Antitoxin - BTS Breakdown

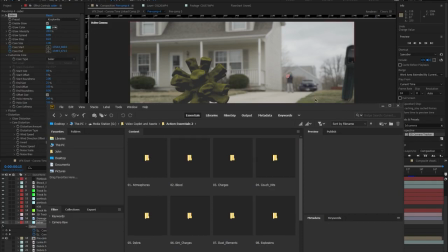255s
You can get these elements from awesome resources like actionvfx.com or videocopilot.net, just to name a few.
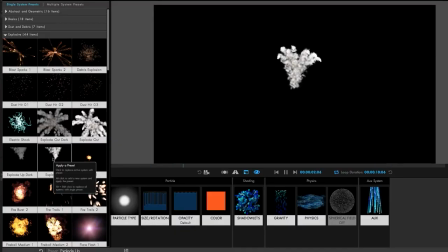261s
For some of the smoke, I used Red Giant Software as particular. Each compositing element needed some color tweaking to match the original footage.
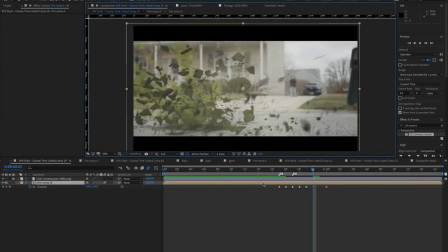269s
I had to match the shadows so it was more believable to the scene. And last, I added some camera shake because I wanted the viewer to really feel the impact of the shot.
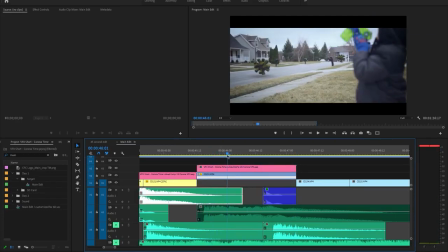282s
This next shot was my workaround to that Z depth issue. Because the monster is essentially just a sphere, all I did was pre-comp it,
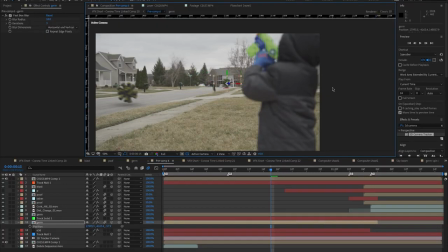290s
add some rotation in the composition, and then use that flat layer as my element. This way it didn't disappear when I put it that far back in Z space.
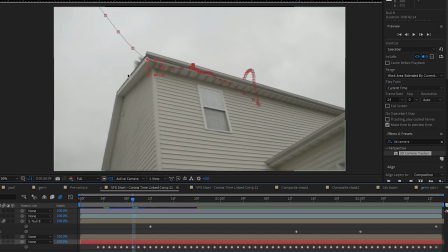305s
Here's the original footage from this first roof shot. All I did here was manually track this corner of the house and then I linked the 3D precomp to the null object.
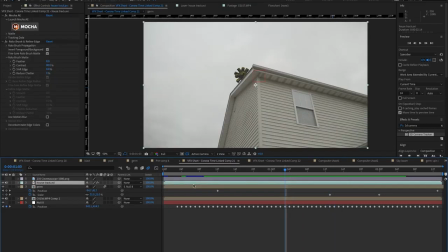315s
When the camera zooms in, I just had to scale up the object to make it look the same shape. And then I just used the rotobrush in the sky, which ended up for a super easy rotoscope.
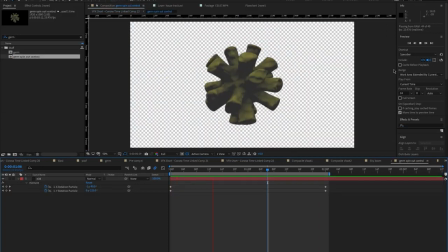328s
Here, I tracked Trapcode Particular to the roof and animated this spinning out of control monster as a pre-composition.
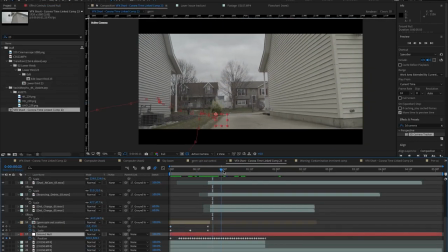335s
I linked the monster to this ground null that I tracked to this mailbox. Then I added a few live elements for impact and also linked these to the ground null.
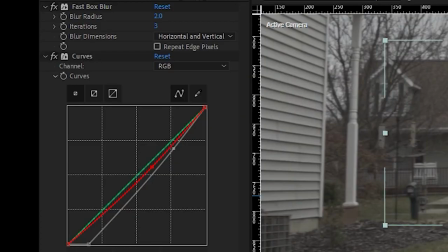343s
And then I just used curves to match the flat look of the footage. Next I did a 3D tracker and applied these pre-comped elements to the scene.
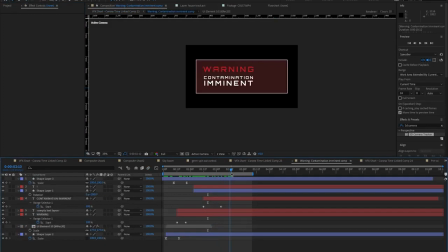351s
Most of these are set to the screen blend mode.
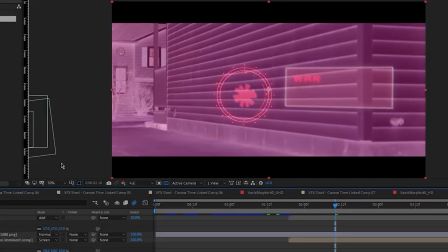353s
Also, I just added a simple red solid and turned the blend mode to classic difference to give it a first-person look
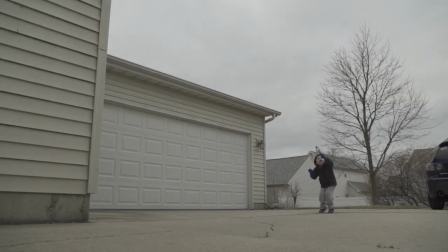367s
All right here I just needed a total of four scenes one with my son jumping one with a clean plate Then a shot of where he's going to be
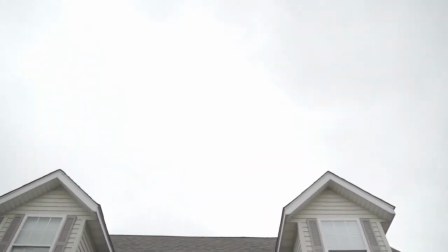374s
flying and lastly a shot of his hero landing This shot needed to stop very close to the same place of his landing the jump
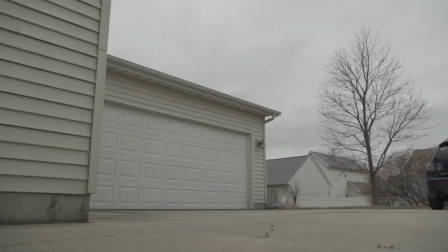382s
shot I just took a still frame of him after he jumped then I made sure to add in the clean plate behind him and I animated that off the scene.
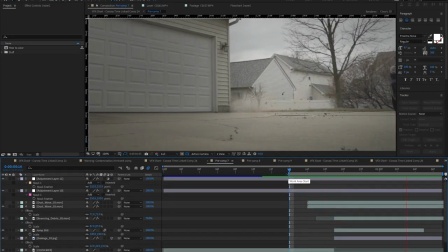390s
After that, I added some live elements, shadows, and some camera shake, and that was it.
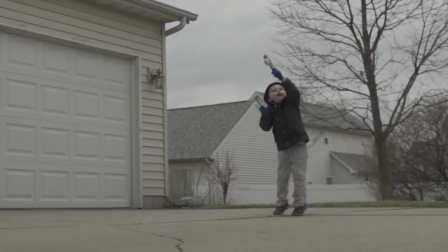394s
The landing shot was a bit different because I noticed in post that he starts with the laser in his left hand, but lands with it in his right hand.
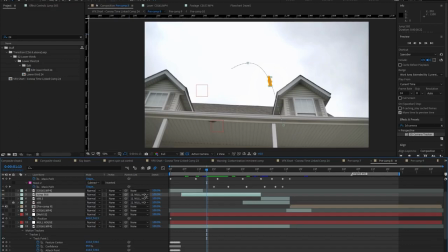401s
So here I tracked this part of the house because it stayed in the shot the whole time. I linked the still frame of him to the gnoll and animated the position and scale to what felt pretty good.
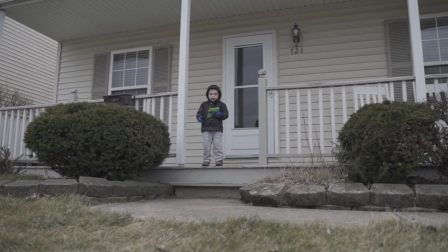410s
I wasn't really worried about realism here since he's jumping over a house. I just wanted the speed of it to feel powerful.
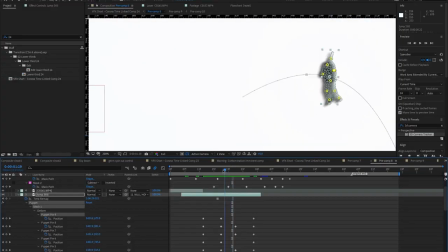417s
I used the puppet tool to animate the still frame to give it some life. Now I needed to blend it with the landing shot.
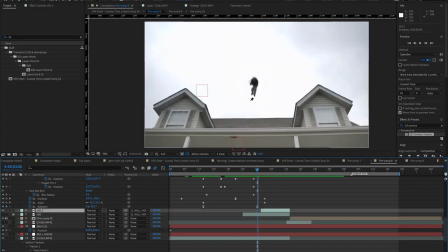424s
So here I took the still from the landing scene and tried to match it closely with the jumping scene, again using the puppet tool.
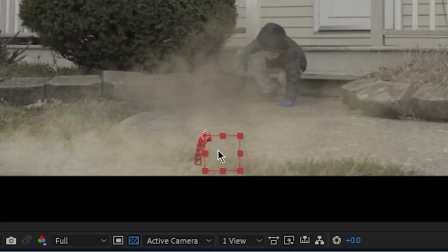432s
Then you just match up the landing footage with the blank footage, track your scene, add some live elements, and that's pretty much it.
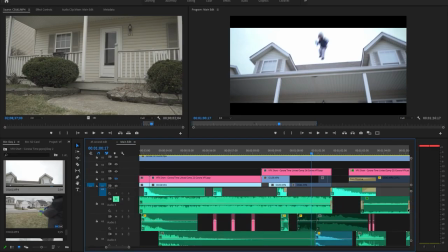438s
Back in Premiere I needed to add the sound effects. This big whoosh sound I had had too much bass and it didn't mix well with my music.
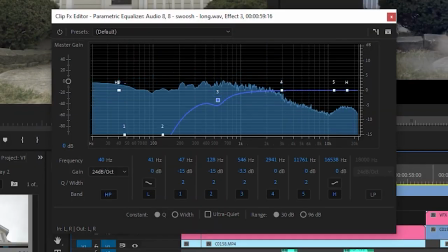446s
So what I had to do was use the EQ and take out all the low end. I ended up using this technique for a lot of the sound in the film.
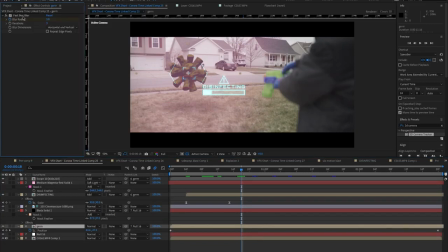457s
Here I just used the 3D camera tracker and linked my pre-comped element to the scene. Then I added the fast blur effect on it to match the rack focus from the camera.
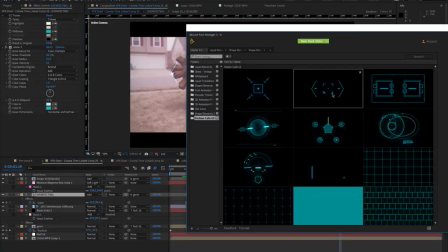465s
I animated these other elements to the scene and this element was a free effect and a download from AEjuice.
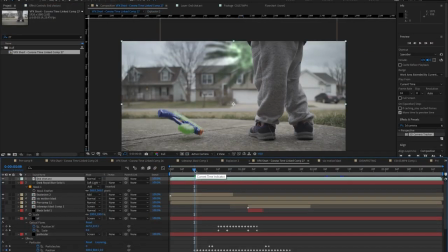471s
The smoke hit again, I used Trapcode Particular, also I used Particular for the smoking laser and I flickered its energy away with optical flares. I just tracked the tip of the laser manually with a null object and that was it.
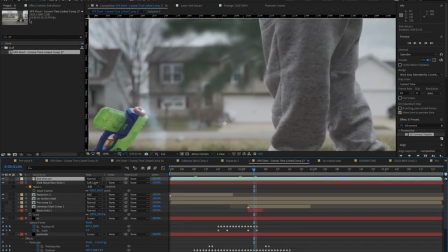485s
Then again I duplicated my footage and used the roto tool to mask the blast out from behind my sun.
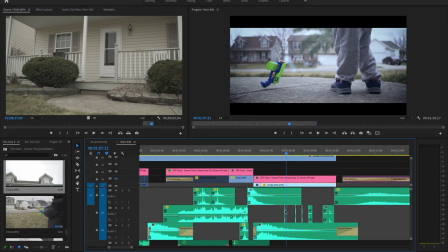491s
And then back in Premiere, I really wanted the sound of the laser hitting the ground to stand out. I used the pitch shifter effect in Premiere to make it sound like it was hitting different parts of the toy